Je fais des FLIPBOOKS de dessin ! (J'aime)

Bonjour, vous avez peut-être déjà entendu parler des flipbooks, ces petites animations en papier qu'on fait défiler avec le doigt. Je vous montre. On reconnaît la grande vague de Kanagawa, là c'était un bloc tout près que j'ai acheté. Et je me demande pourquoi j'ai pas fait ce sujet de vidéo plus tôt, parce que c'est super satisfaisant à créer. Et quand j'avais 11-12 ans, il me semble que j'avais testé ça sur des blocs de post-it, mais bon, c'est pas prévu pour. Mais pour l'occasion, je me suis commandé un kit spécial flipbook. Ok.
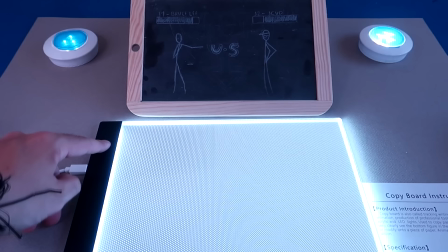0:27 Alors, j'ai des feuilles, une tablette lumineuse, c'est juste une tablette qui fait de la lumière, t'en as pour 20€ si tu prends les premiers prix.
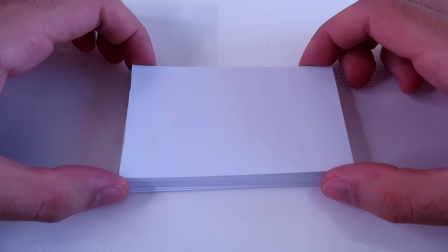0:33 Et l'idée c'est de faire bouger un dessin N'importe quoi, une flèche, un bonhomme,
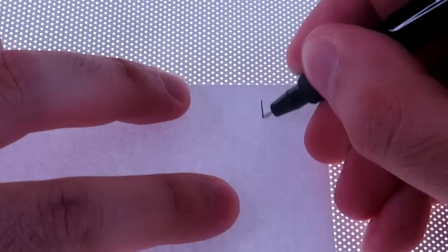0:37 un paysage tout entier Je pose une première feuille Je prends l'exemple le plus simple, le plus basique,
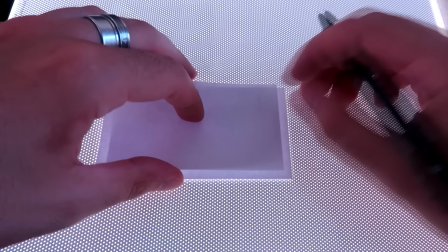0:42 juste pour vous montrer Je fais une flèche Et cette flèche je vais la faire avancer Pour ça je prends une seconde feuille que je place par dessus la première
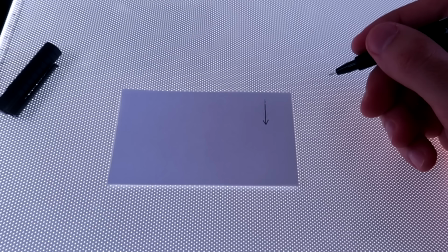0:49 Et je redessine la flèche légèrement plus loin Je vais laisser une petite traînée de pointillés derrière Pour ajouter un effet et rendre l'animation
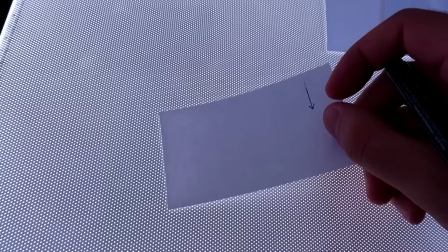0:58 fluide Doucement je vais faire progresser cette flèche, feuille par feuille
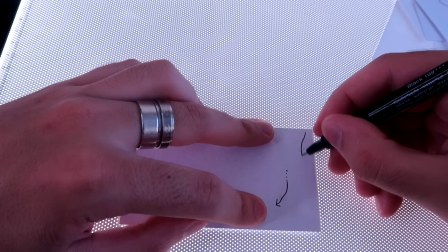1:02 Après on peut en rajouter d'autres qui rentrent dans le game avec des vitesses et des trajectoires différentes par
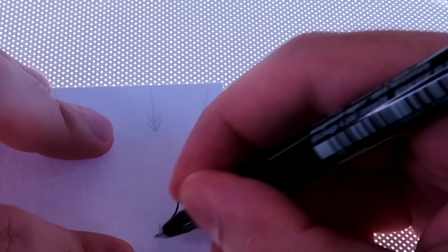1:07 exemple La double flèche elle je la fais aller beaucoup plus vite en augmentant l'écart par rapport aux autres
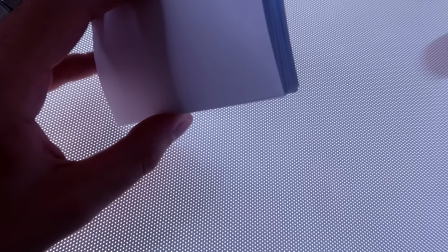1:13 Du coup on rattrape vite la flèche de devant pour un impact qui causera des éclats de matière Et quand on rassemble toutes les feuilles l'animation peut défiler
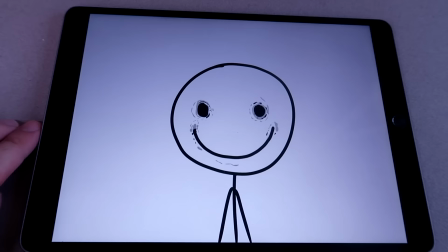1:26 Avant d'enchaîner avec 3 flipbooks plus élaborés je vais déclencher une petite bagarre sur ma tablette
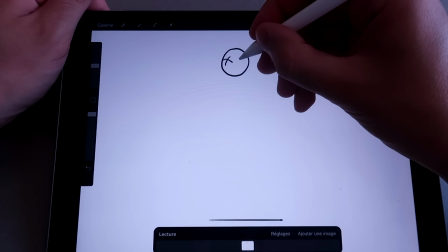1:32 Ça part d'une balle qui tombe La balle c'est un cas super classique qu'on étudie souvent pour commencer l'animation
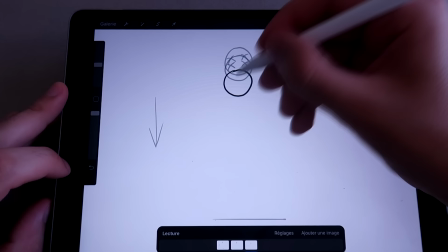1:37 Et là j'utilise le logiciel Procreate pour animer et dessiner sur mon iPad Mais
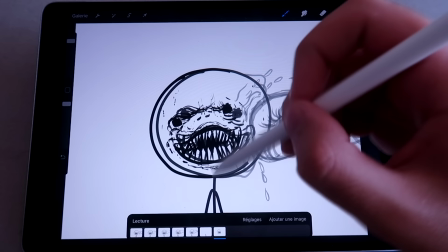1:43 t'en as qui sont vraiment optiques pour l'animation Là il y a un artiste, c'est un youtuber français,
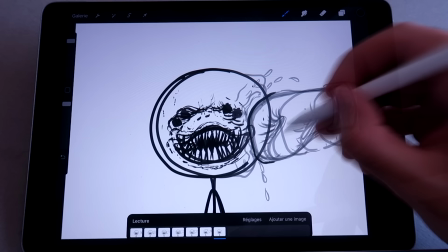1:48 Benjamin Serbet Qui fait pas mal d'animation digitale Et je sais qu'il a sorti son propre logiciel d'animation avec son équipe sur iOS C'est Calipeg,
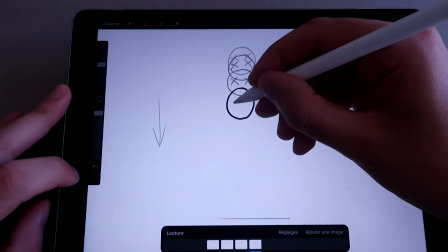1:56 ça a l'air d'être aux petits oignons Chouette projet Cette balle, elle chute d'un point A En prenant de la vitesse elle va s'allonger Comme elle est élastique Et
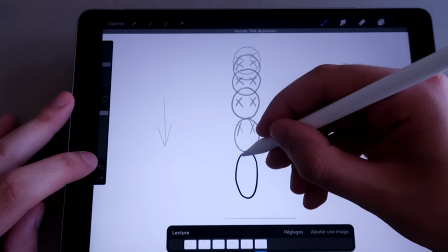2:05 ça met un écart de plus en plus grand avec les images précédentes Puis elle tombe Jusqu'à ce qu'enfin,
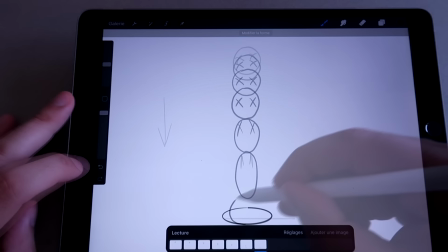2:10 la frame d'après On la retrouve écrasée sur le sol Et du stade aplati, elle se reforme Puis l'image d'après,
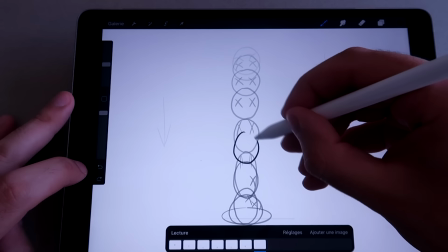2:18 elle reprend son rebond Elle monte Elle repart,
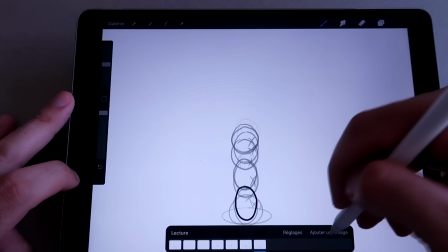2:22 puis elle va quasiment stagner quelques images Pour ensuite retomber à nouveau Elle accélère comme la première fois Puis s'écrase une nouvelle fois
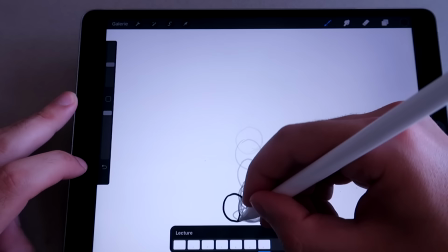2:30 Ça c'est le principe de la balle rebondissante assez élastique Maintenant je la fais rouler vers la gauche On la fera rebondir ensuite sur le mur Avec
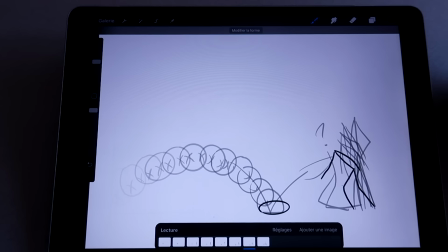2:38 la même notion que tout à l'heure Elle rebondira encore un coup Là aussi on gère bien l'écrasement Et la direction de la balle Le
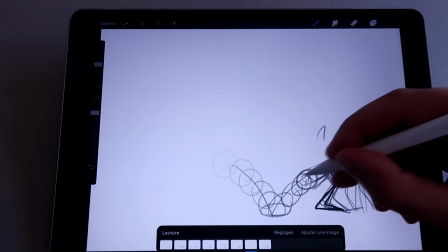2:45 mouvement arrive de gauche et il repart à droite Je lui ai mis des yeux pour lui donner une notion 3D Et les yeux du coup Je vais les faire
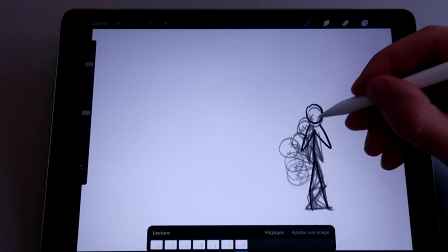2:51 tourner autour de la balle Pour créer une rotation Et c'est là qu'arrive un nouvel élément dans la course Notre bonhomme bateau qui vient naturellement récupérer sa tête
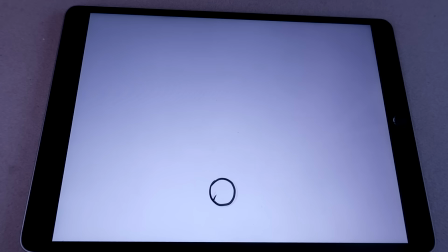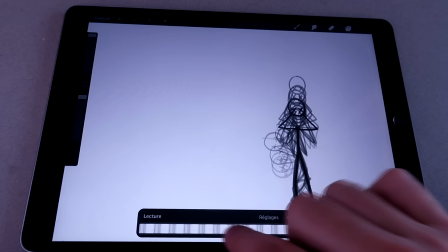3:14 Ça c'était l'animation complète Et si je vous montre le chemin étape par étape Ça donne ça
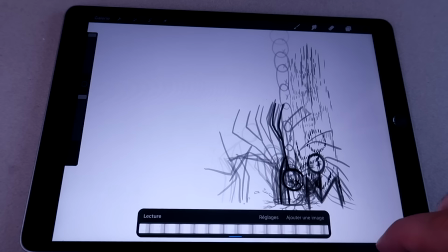3:21 En vrai c'est pas super long à faire Sur tablette pour quelque chose de basique Comme ça et sans couleur Mais sur papier,
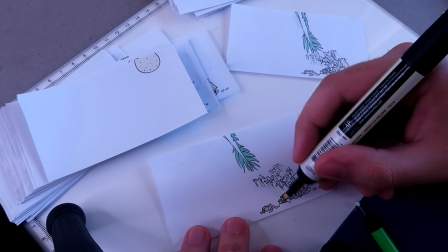3:27 c'est quand même le sujet de la vidéo ça va être un autre délire ça va être lent faut pas être pressé le premier sera un oeuf très particulier
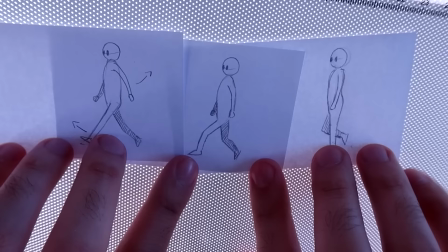3:35 sur lequel une mouche va atterrir avant qu'il éclose libérant quelque chose le second sera un personnage de profil qui marche avec un décor
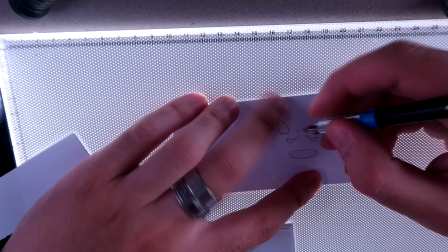3:42 en arrière-plan et le troisième sera une animation avec des effets en 3d on va essayer en tout cas je vais faire avancer
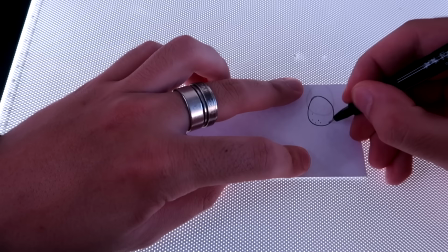3:49 les trois flipbooks en même temps l'oeuf on va le faire tomber du ciel comme la balle tout à l'heure la différence que cette fois c'est pas une
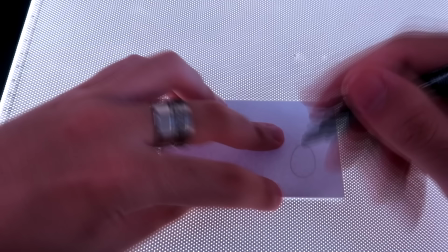3:55 matière à toute flasque donc ça va se casser l'impact par contre lui aussi prendre la vitesse et
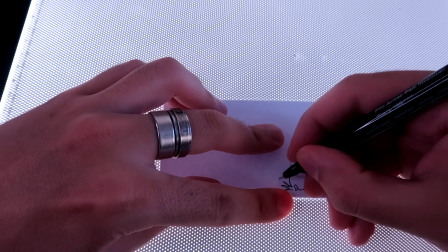4:00 on l'écrase en enfonçant l'oeuf dans le sol en faisant virevolter des morceaux de coquilles partout